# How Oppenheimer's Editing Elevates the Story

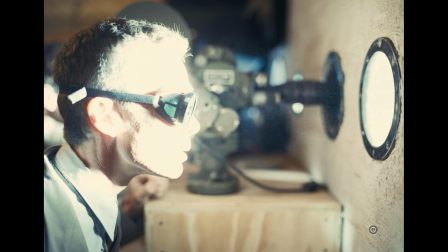In general, callbacks reward the audience for paying attention, but some of these callbacks have additional layers, like recontextualizing the meaning of a quote or showing a change in the status quo. Third is cross-cutting.
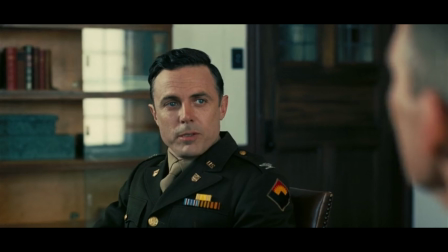The Pash scene has great use of this technique. One scene is about Pash interrogating Oppenheimer about the potential communist scientists and their ranks,
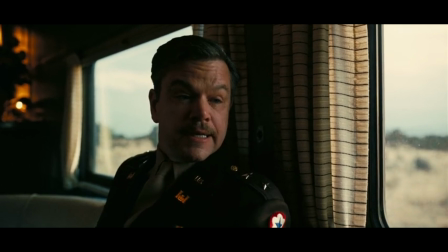while the other is a scene in the future with Groves explaining to Oppie how dangerous Pash is.
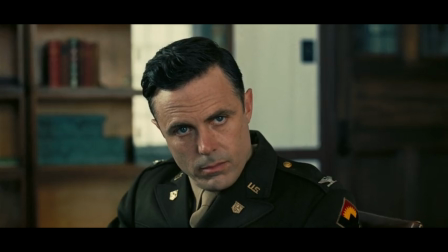As Pash begins to grill Oppie more, the story Groves tells about Pash gets more ruthless.
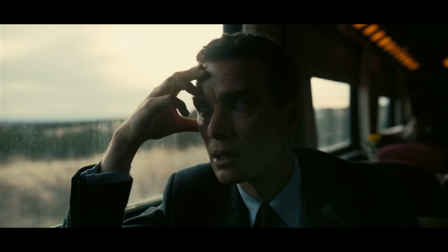The scenes intercut together makes Pash's interrogation more intense.
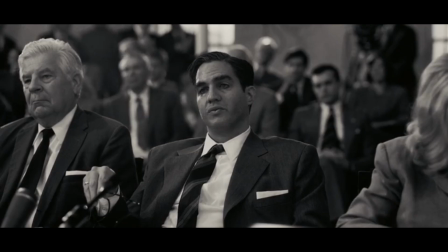Borden attacking Oppenheimer in the security hearing and Teller defending Strauss in the Senate hearing are intercut to double the effect of Strauss gaining ground.
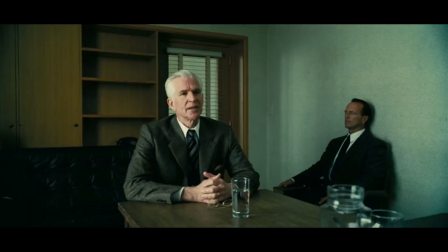In contrast, Bush defending Oppie in the interrogation and Hill attacking Strauss in the Senate are intercut to double Strauss's loss.
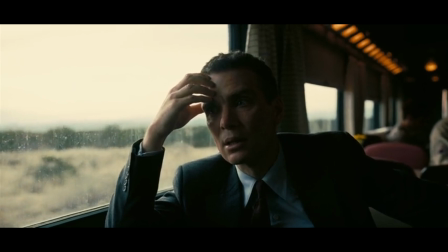This movie intercuts similar or relevant scenes together to enhance the power of both scenes. It is also an effective tool to speed up pacing.
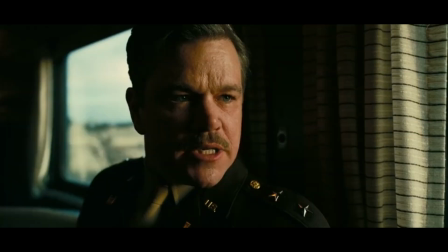In the Pash example, We didn't need a scene leading to Oppenheimer discussing Pash with Groves. The story is allowed to jump right into the conversation because it's being intercut with a more important scene that had been built up.
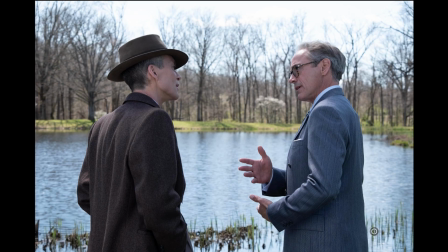The fourth trick is playing with the timeline for specific results. Towards the start of the movie, a flashback of Oppie and Strauss's first meeting has the scientist looking down on the AEC member. Then, Opp tells Einstein something, and it causes him to ignore Strauss. The chairman thought Oppenheimer turned Einstein against him.
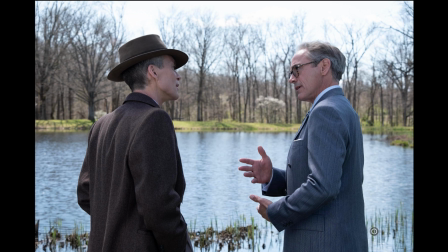Towards the end of the movie, Strauss is convinced that's what happened, but the aide says they might not have even talked about him.
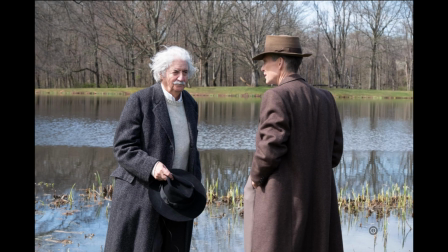What actually happened is finally revealed, and it was about how the bomb destroyed the world, not Strauss. The depressing conversation likely led to Einstein's cold encounter. The way the timeline was cut made this a mystery.
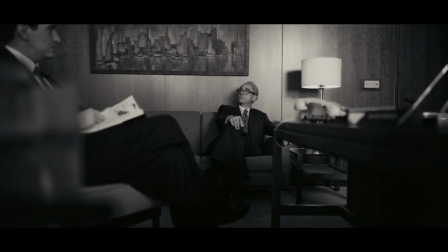When Strauss is asked why he opposed Oppenheimer, he says it wasn't him, but Borden. Borden mysteriously got security files that he wouldn't have been capable of getting. Strauss says that someone might have given them to him, but as the story unravels, it's revealed that Strauss worked with Nichols and Borden to take Oppie down.
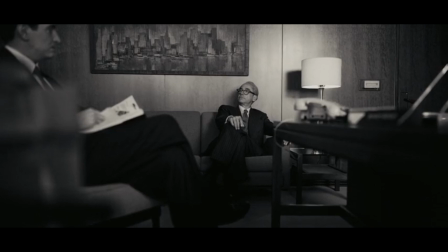Strauss gave Borden the files. The cutting of the timeline made this a mystery.
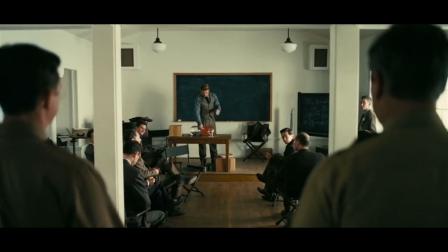In the security hearing, Groves is asked if he would clear Oppie under the current guidelines. Right after, there is a scene of Lawrence, a friend of Oppie, joining Los Alamos and immediately disobeying Groves' security orders, implying the clearance answer is no. Tellers asks the same question later and his answer is also concealed.
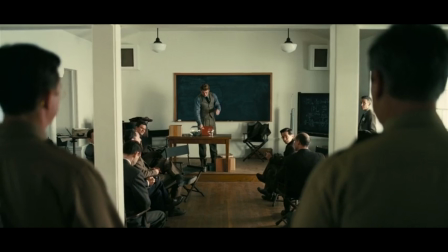The answers to this question remain a mystery for most of the movie to build up anticipation for their reveals.
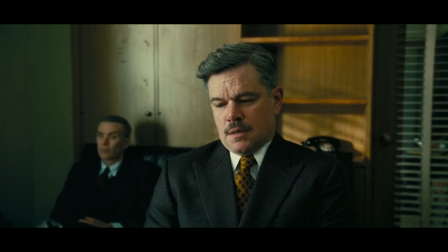After Teller sided with Strauss in the Senate, his answer to the security question is given. He thinks Oppie is a security risk. Groves follows, saying he wouldn't clear him under the current guidelines, but he also defends Oppie by saying that he wouldn't have cleared anyone else either, and says that he doesn't question Oppie's loyalty.
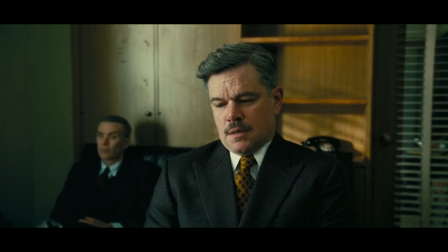These two answers are played side by side to juxtapose each other.
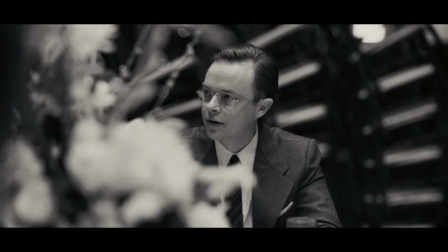During an advisory meeting, Nichols brings up Jean Tatlock and the Chevalier incident to discredit Oppie. At this point, it was established that Jean was a communist, but the Chevalier incident was more mysterious. Earlier in the movie, Chevalier offered to pass scientific info from Opp to the Russians, but Oppie denied it and didn't report him.
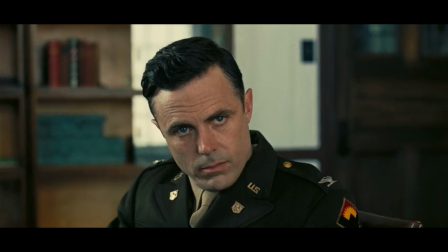The actual incident came later. It was when Pash interrogated Oppie, and the latter tried to protect Chevalier and give up another communist by giving Pash a BS story. Once again, the editing created a mystery.
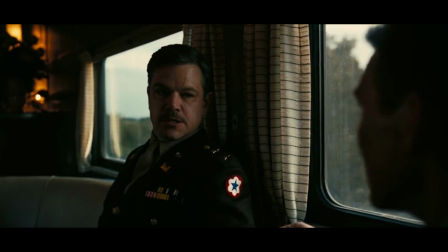In the Chevalier incident, a scene from the past has Groves asking Oppie to give him the name of the person he was defending in order for Groves to protect Oppie. Opp refuses. In the security hearing from the future, Pash reveals that he was relocated before Oppie gave up the name.
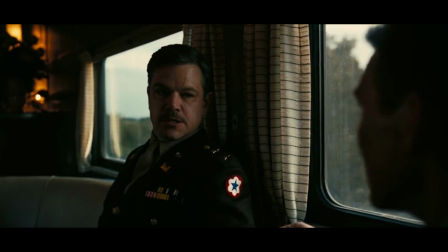The person who relocated him was Groves. This reveal showed that even though Opp didn't give up the name, Groves protected him from Pash, creating a satisfying payoff.
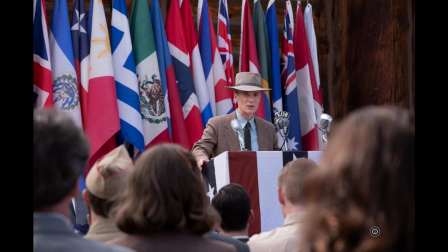Stomping is played as a background noise and sometimes briefly cut to, like in the discussion of the hydrogen bomb with Strauss. It usually comes up with discussions about bombs and how they should be used. It's unclear why stomping is used and what it means until the actual stomping scene appears. The stomping was people cheering for Oppie after the successful bombing of Japan,
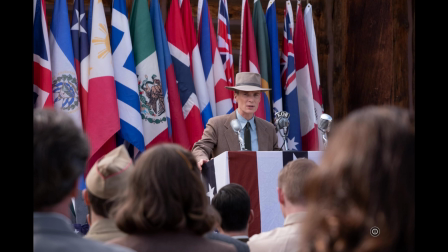but during the speech, he started to regret his actions, shown by horrifying hallucinations mid-speech. This gives the stomping meaning on rewatch, but on the first watch, it's a small mystery.